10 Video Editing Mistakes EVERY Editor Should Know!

Try to keep interest and variety in your edits. A common mistake is to have the same pace throughout the entire edit.
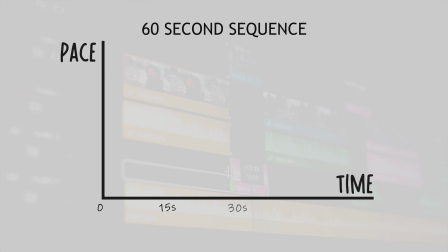Let's say, for example, you've got a 60-second cinematic sequence. If you have the same high-speed pace throughout the entire edit, it's going to get boring for your audience.
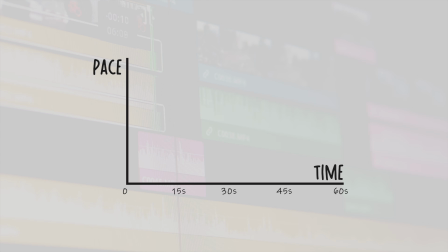If you want an edit with a high-speed pace, then go for it, but try starting slow and then building up that pace.
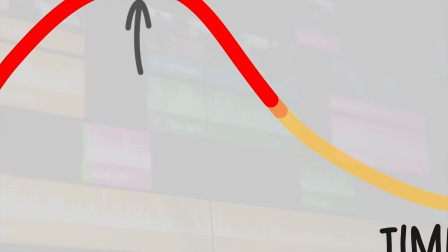Maybe bring it down again so that it peaks in the middle and gives your audience a chance to breathe.
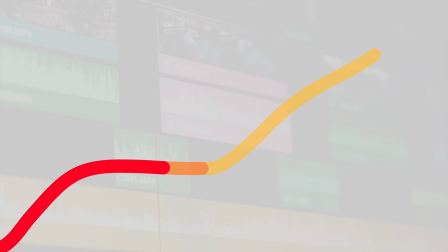Or maybe start slow and build pace throughout your edit and end with a big crescendo. Either way, take your audience on a journey, create arcs in your edits, and this is where story comes in. Do not use shots for the sake of using shots. Yes, I'm sure there's that one clip that you're really proud of because it took so long to plan and shoot,
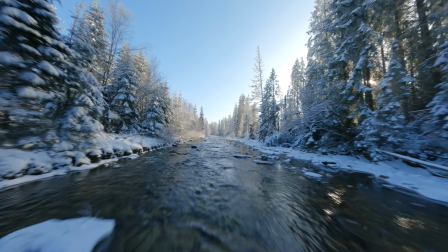but does it really add to your story, or are you just using it because you like that shot? You can have a great standalone shot, but does that standalone shot work within a sequence? Is it progressing your story or message? If the answer is no, get it gone. But how do you tell a story, and what are some beginner mistakes? Well, poor music choice has to be one of the biggest storytelling mistakes, because music helps set the mood and the tone to your footage.
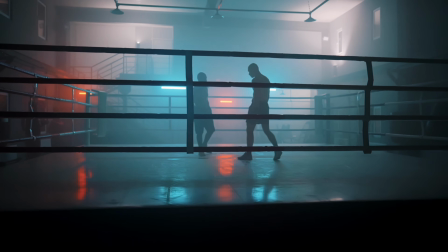Take this shot of a brutal face-off between rivals, for example.
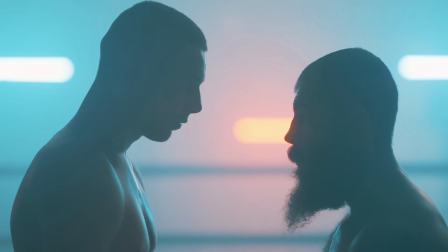With heavy rock music, this is an intense stare-down between warriors preparing to battle.
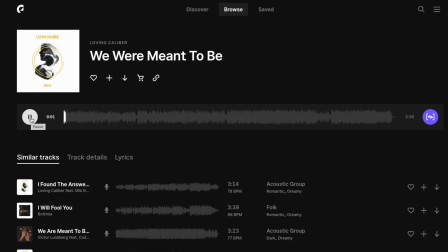But switch the track out for something a little bit more romantic, and all of a sudden we've got ourselves a very different edit.
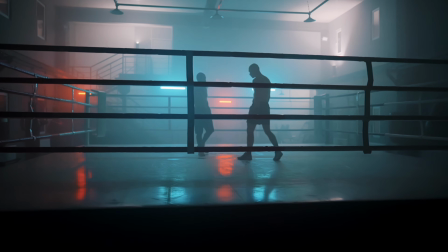I don't have no time to waste, I'm trying to come back to you,
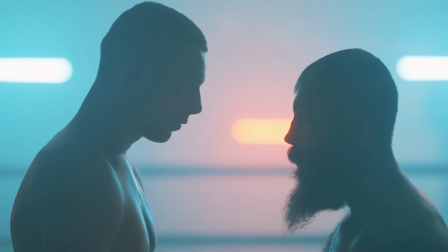because now I see we were meant to be.
So make sure your music fits the tone and the emotion that you're trying to convey to your audience.
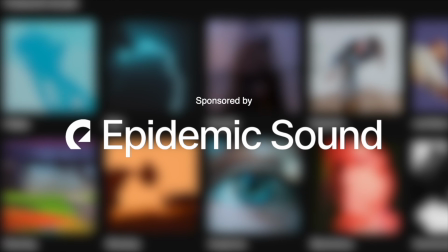For this, I can highly recommend using Epidemic Sound. I've been using them for years, and they make the entire music selection process incredibly easy.
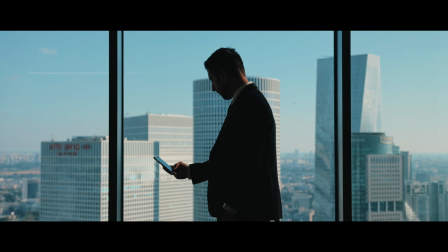Take this shot here of a businessman checking his phone, for example.
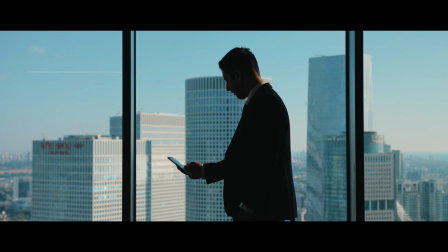With free, poorly chosen music that I found online, we have a cheap sounding corporate video that nobody wants to watch.
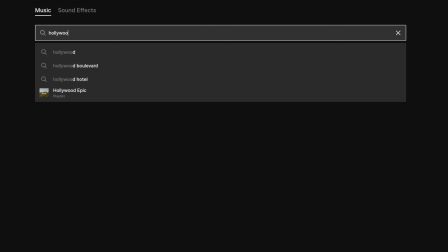But simply change the music. Let's go with something that feels straight out of Hollywood. Let's make this a scene from a suspenseful crime thriller using this track here. Much better, much more cinematic.
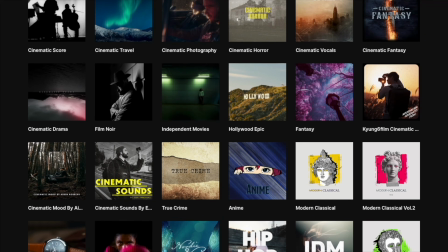And what's great about Epidemic Sound is that all of the music is really easy to find, and this saves you a ton of time when searching for music.
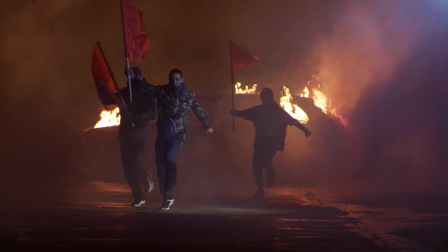So let's say I was trying to find a track for this footage here of an angry mob running through a scene of devastation. Now, I don't know about you, but if I had this angry mob running towards me, I'd feel pretty scared.
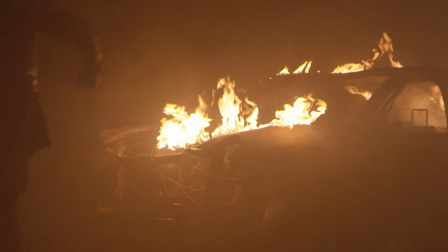That would be quite an intense situation. So let's set that exact mood using music.
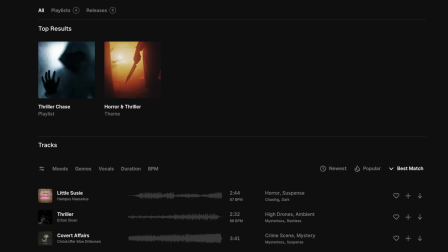I'm going to type in scary into the search bar, and we now have a list of tracks plus 2 albums.
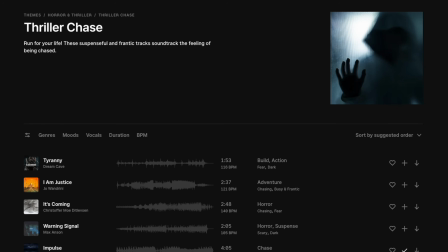Let's try this thriller chase album and go with this track here.
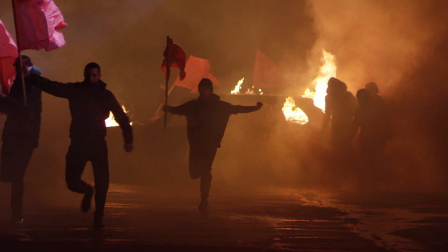So as you can see, music makes a huge difference to your edits. If you'd like to try out Epidemic Sound for free, you can do so using the link in my description. Plus, back due to popular demand for a very limited time only, you can get not only the standard 30-day free trial,
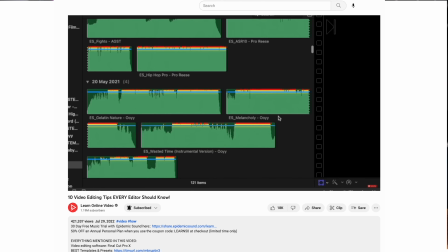but also an additional 2 months with 50% off when you click the link in my description and use code LEARN50 at checkout. Now, if we really wanted to level up this shot, we could also add sound effects. Not using sound effects is a mistake that I see beginner editors making all the time.
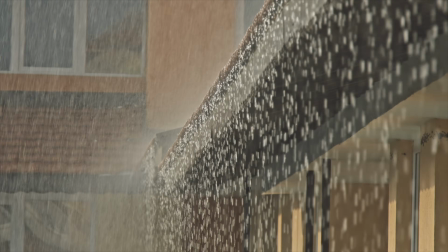Sound effects create a sense of realism, provide context, and emphasize key moments in your video,
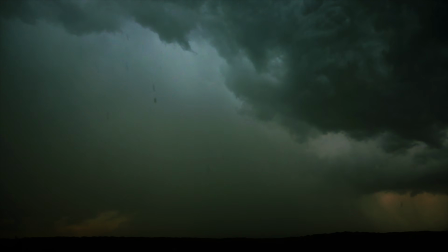and this really helps enhance the viewer's experience by making the video more engaging and immersive.
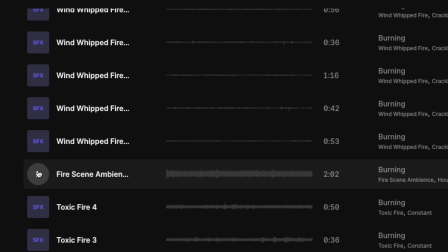So I'm going to download the sound effects of an angry mob as well as something burning, and when combined with suitable music, sound like this.
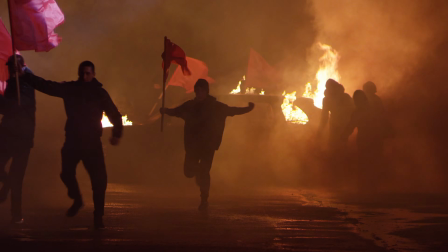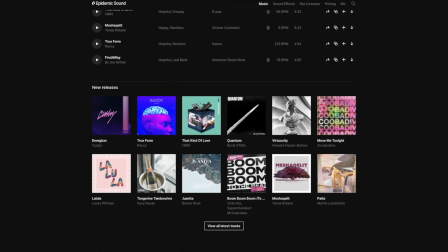Sound effects really do make a big difference to your edit. Epidemic Sound not only have a huge library of music, but also a sound effects library. Again, a free trial is linked in the description below. Okay, moving on to color grading. A very common mistake when first starting out is poor color grading, especially when it comes to skin tones.
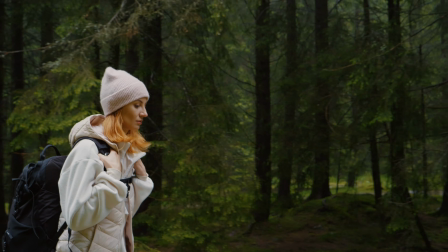Make sure your colors are consistent and enhance the overall look of your video.
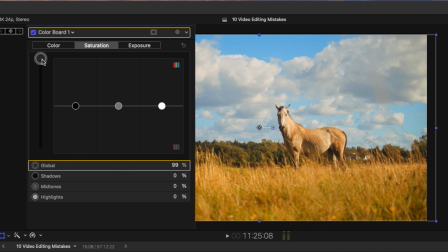When first starting out, it's very tempting to crank all of your colors and give everything a very over-stylized look.
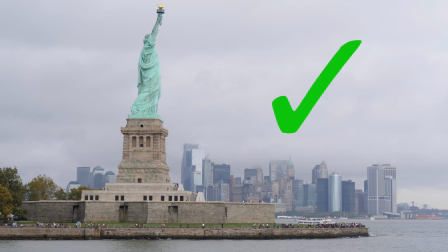Less is often more when it comes to color grading. Try not to have everything too washed out and desaturated.
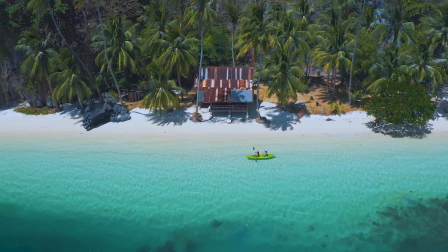Equally, don't oversaturate. You don't want your footage to look like it's been puked on by a rainbow. Skin tones are particularly important to pay attention to. Try to keep your skin tones looking natural. Avoid the Oompa Loompa or Smurf look whenever possible. How your footage was shot plays a huge role in what your colors look like.
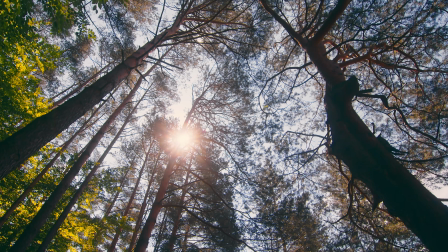The lighting on the day, the white balance.
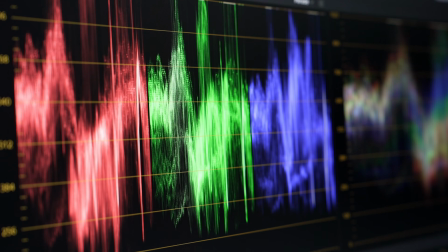So there's only so much you can do in the edit, but as a minimum, make sure your exposure levels are correct, and then fine-tune your colors from there. Number 9, cheap looking graphics. A great way to ruin a perfectly good shot is by adding some crappy looking graphics.
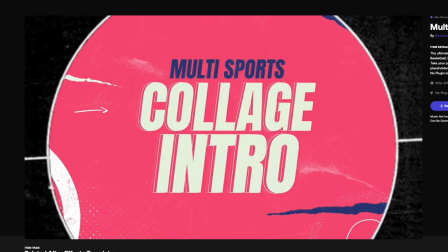When used correctly, motion graphics are visually appealing. They can be used to enhance the video's message and add a touch of creativity.
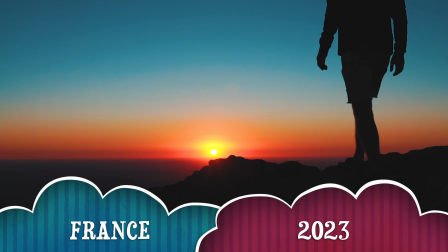Take this shot here, for example. With the free cheap looking graphics that came with my editing software, this looks like an amateur travel video.
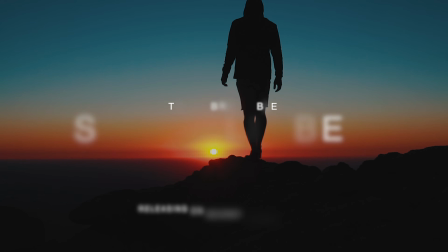But using this film credits title pack I picked up online, we now have a cinematic masterpiece.
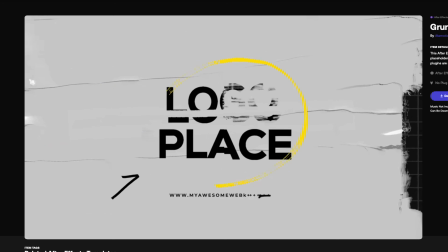Pre-built graphics templates are perfect for anyone starting out. These will save you a ton of time and ensure a professional and polished finish to your videos.
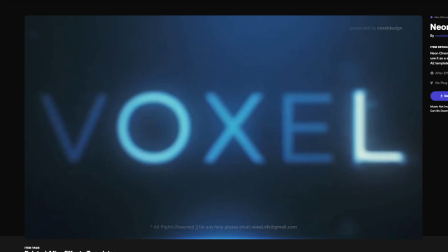There are many places to get high quality graphics for your videos. I will link some of my favorites below.
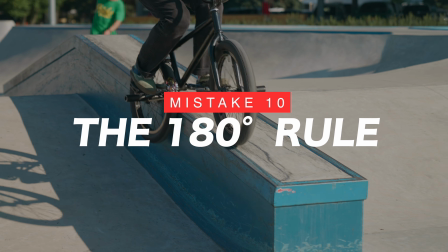Okay, number 10, ignoring the 180 rule. Okay, this one's really important, but what is the 180 rule? The 180 rule refers to keeping the camera on one side of the action so that the viewer can easily follow the flow of the scene.
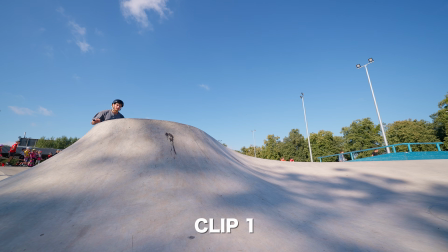Let's use editing someone riding a bike as an example. We start with this shot here, the bike rider moving from the left to the right of frame.
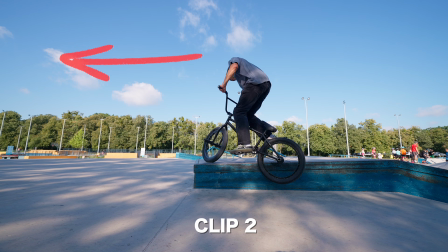If we cut this with a clip where the bike is moving from the right to the left, it can feel disorientating to your audience. Now, the 180 rule is based on an imaginary line that is drawn between the action or the objects in your scene.
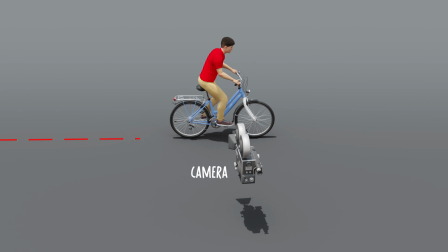If this is your camera, we must not cross this line when editing two clips together.
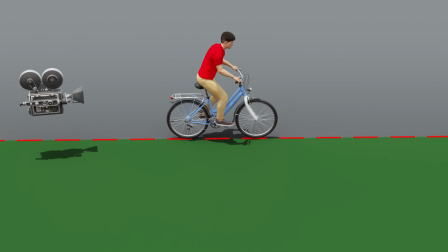We can cut to a shot anywhere within this 180-degree area, but if we cut from a shot from this side of the line to this side of the line,
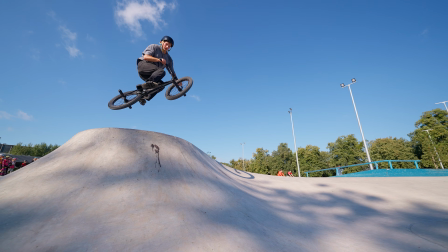breaking the 180 rule, the edit can get disorientating and confusing for the viewer. Now, this is a rule and rules are there to be broken. This could of course be a stylistic choice, but understand the rule before you break it. If you'd like to learn more about video editing, storytelling and sound design, then be sure to check out this video here,
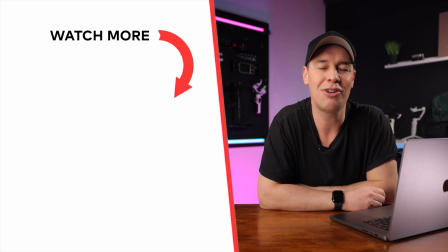giving 10 more video editing tips to help accelerate your films and videos. But that's it from me. Thanks for watching, and I will see you in the next video.